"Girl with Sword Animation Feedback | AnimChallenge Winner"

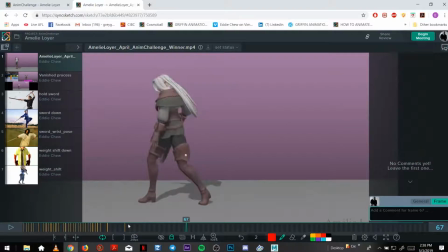1000s
So it feels nice.
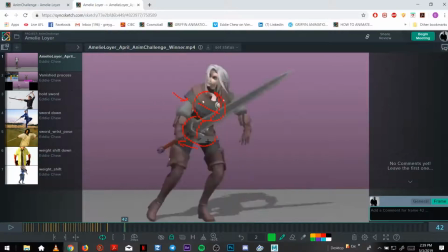1008s
Oh yeah, I had some notes on the, had some thoughts actually on this arm pose. So right now,
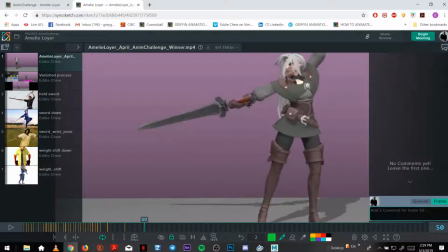1021s
her wrist is kind of broken here because it kind of rotates up, and her elbow is here. So this pose is unnatural, and the handle is almost going through it's not a very solid,
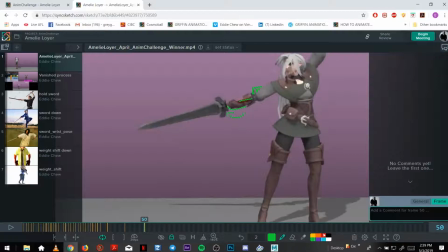1039s
strong grip on the sword. What you want to do is have, because if the shoulder is like this and then the elbow is up here, and then the wrist kind of bends this way, it's not natural either. So you want something,
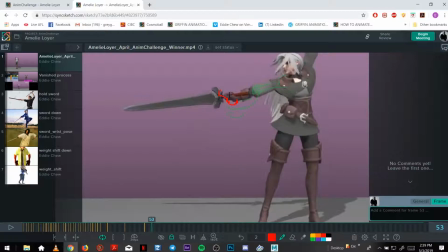1058s
essentially you want her thumb down here. Kind of want more of this pose, and then the sword.
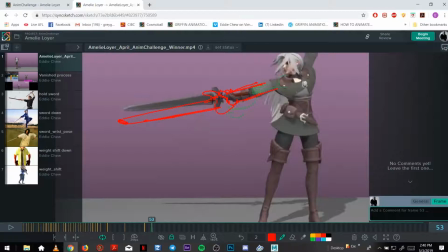Okay, let me clean up this redrawing.
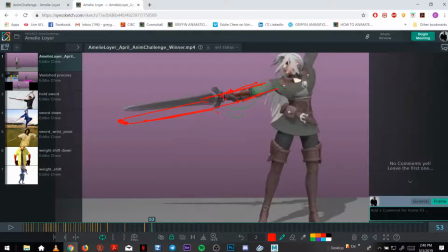Get a good hand here, but okay. The thumb, and then the fingers on the top.
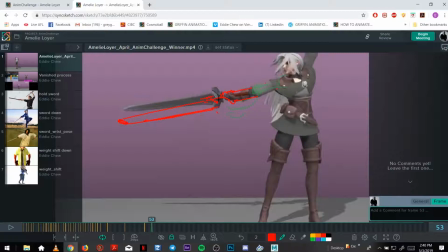And that feels more natural than the rest of your shoulder and your elbow can say the same, but
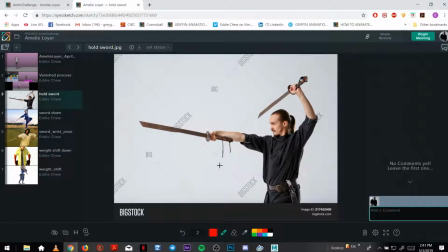1121s
the references, it's kind of like this. I guess you want to keep what you have with the hand facing the top and towards us, so it'd be more like this,
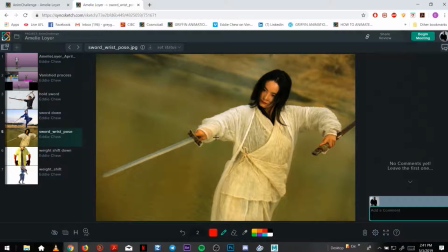1133s
but without having to rotate the wrists and the forearm too much. Like if the bones were coming through, it would feel nicer.
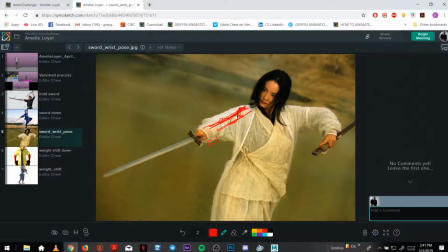1146s
Forearm, it would just feel more natural in terms of anatomy and what we can do. So the thumb stays down, and it's a very strong grip. It's a nicer pose.
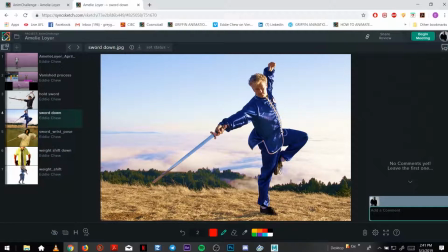1165s
So obviously we won't see the fingers, but because we slightly twist it around more on yours, but that just feels like a nicer line, nicer pose.
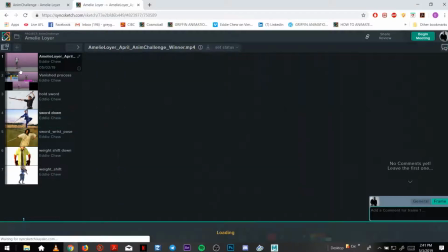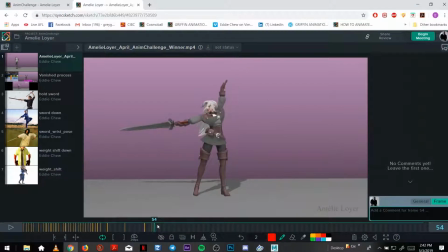1182s
So right now you can see, if we compare it, it doesn't look as strong or natural. It's all like twisted. And you can lead into it
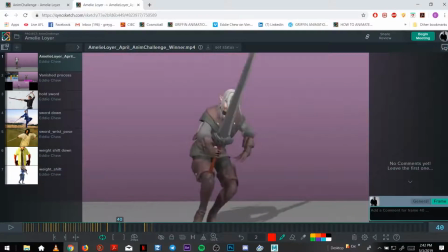1207s
by having a stronger pose on the arm. So bend it more rather than the wrist. Right now the wrist, again, it makes it feel light and broken. So what you want to do is have a strong wrist and bend at the elbow.
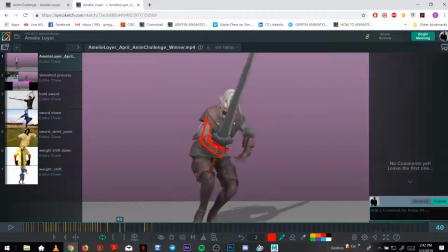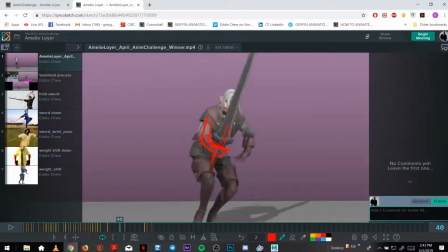1240s
Yeah, on the in-between you can have a bit of wrist rotation, which feels nice.